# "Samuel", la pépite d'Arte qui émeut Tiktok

et donc Samuel se met à danser parfois sans aucun contexte, rien du tout il va se trémousser
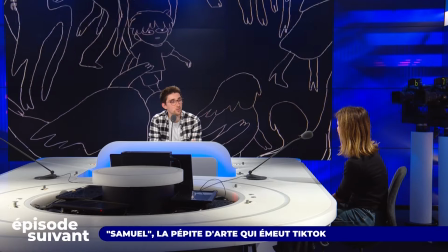698s
on voit derrière nous justement pour ceux qui nous écoutent je vais décrire un petit peu, c'est une scène de l'épisode le Zizou, qui est probablement mon épisode préféré par ailleurs donc il est avec ses deux cousins l'été c'est les vacances ils sont dans un bal de village et d'un coup ils sont subjugués tous les trois par des gens qui dansent une scène qui finalement est assez banale
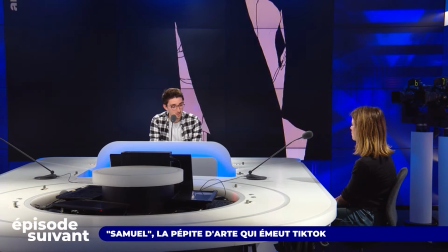718s
mais ils se font emporter par un DJ qui met une musique absolument géniale par ailleurs et là vous êtes parti sur autre chose la série elle passe sur le noir plutôt que le blanc avec vraiment une scène de danse qui dure quasiment deux minutes je crois de mémoire c'est ça sur Chase de George Moroder
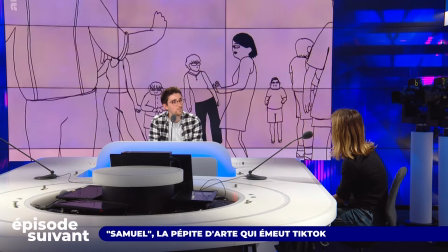734s
c'est la seule scène où il y a de la couleur la couleur c'est juste un aplat et je voulais décrire ce sentiment d'euphorie et puis Samuel qui commençait à toucher un peu à l'adolescence en voyant ses cousins
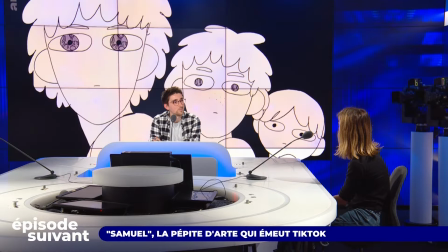748s
danser avec des filles on s'est vraiment bien amusé moi je me suis bien amusé déjà à faire le storyboard, l'animatique et puis ensuite avec les animateurs ça a été quand même un épisode assez challenge de personnages à l'écran, il y a la foule.
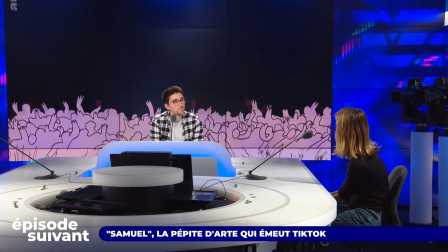765s
Donc il fallait mettre de la vie dans tout ça, faire prendre... Enfin voilà, donc... Vous parlez des animateurs, il y a combien de personnes à peu près qui ont bossé avec vous là-dessus ?
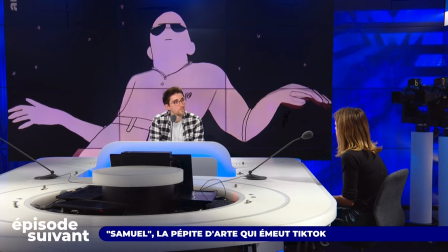776s
On était six, une équipe de six animateurs. On a travaillé dans un studio à Angoulême, Chantou. Et c'était très chouette, parce qu'on avait tous à peu près le même âge. Moi c'était des amis aussi de mon école dans laquelle j'ai étudié, qui ont ensuite travaillé avec moi sur la série donc toujours une très bonne ambiance Et il y a quand même beaucoup de vous, vous lisiez dans cette série vous avez mis en ligne un petit making of de votre processus créatif que j'ai trouvé assez intéressant de voir comment vous êtes parvenu à certaines scènes extérieures, en fait vous vous êtes filmé vous-même à faire des scènes de votre storyboard j'imagine mais en vrai, on voit par exemple à un moment une scène où vous courez dans l'herbe dans la campagne qu'on retrouve après dans Samuel une scène où vous faites de la buée contre la vitre
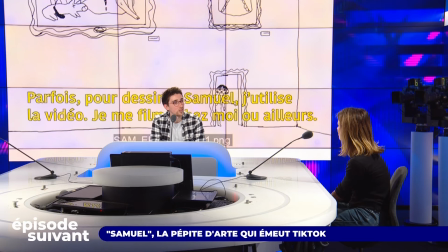824s
et pourquoi cette idée justement de vous dire tiens il faut que je me filme et après que je reproduise ça
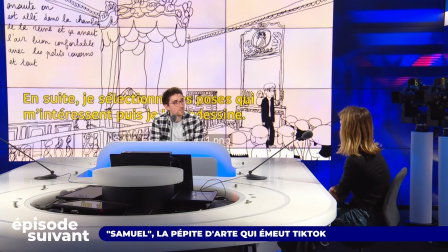829s
je pense j'aime bien utiliser la vidéo référence pour retrouver une justesse dans les expressions parfois je vais vouloir faire une vidéo pour un truc hyper
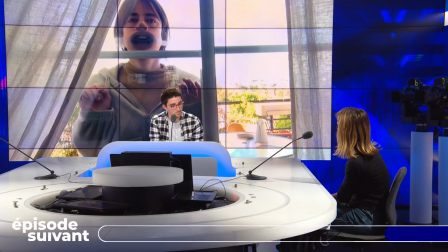841s
subtil et pas forcément je vois la vidéo derrière
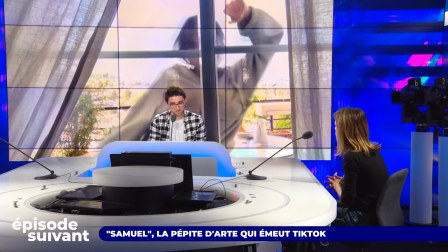846s
pas forcément un énorme mouvement mais c'est juste pour retrouver pour savoir comment le visage fonctionne, comment ça se fait que si une paupière est plus baissée que le sourcil est un peu plus relevé, ça peut tout changer
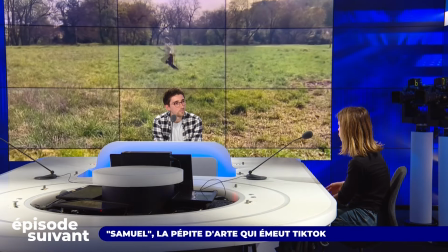861s
et puis pour les moments dansés j'utilise beaucoup la vidéo pour retrouver une justesse dans le dessin et puis même pour chercher moi des mouvements parfois j'ai 10 tests, 10 vidéos pour un seul plan,
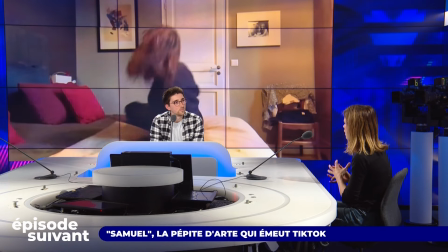879s
juste pour savoir comment il faut que ce soit fait pour que ça paraisse le plus vrai possible Ce qui se ressent beaucoup dans les scènes où il y a beaucoup de mouvements notamment la scène de Balot prisonnier après la visite dans le château qui est une scène qui va très vite où il y a beaucoup de mouvements les scènes où il court aussi, les scènes de danse il y a vraiment une fluidité qui sort on sent vraiment qu'il y a eu un travail là-dessus la scène de l'épervier c'est ça dans l'épisode du château en fait c'est avec une amie on est allé sur une espèce de terrain vague d'herbe et c'était surtout pour chercher des cadrages donc elle m'aidait, elle me filmait et moi je courais partout je faisais l'enfant et en fait ces vidéos là ça me permettait aussi de retrouver cette
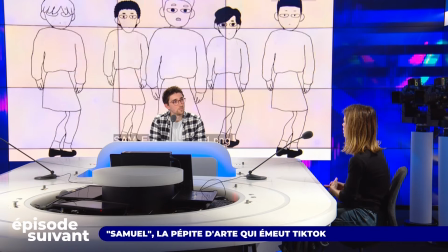928s
âme d'enfant, essayer de me mettre dans la peau d'un enfant de 10 ans et retrouver des façons de bouger, parce que les enfants parfois, ils ont des pauses... Oui, ils se soucient moins de ce qu'ils font.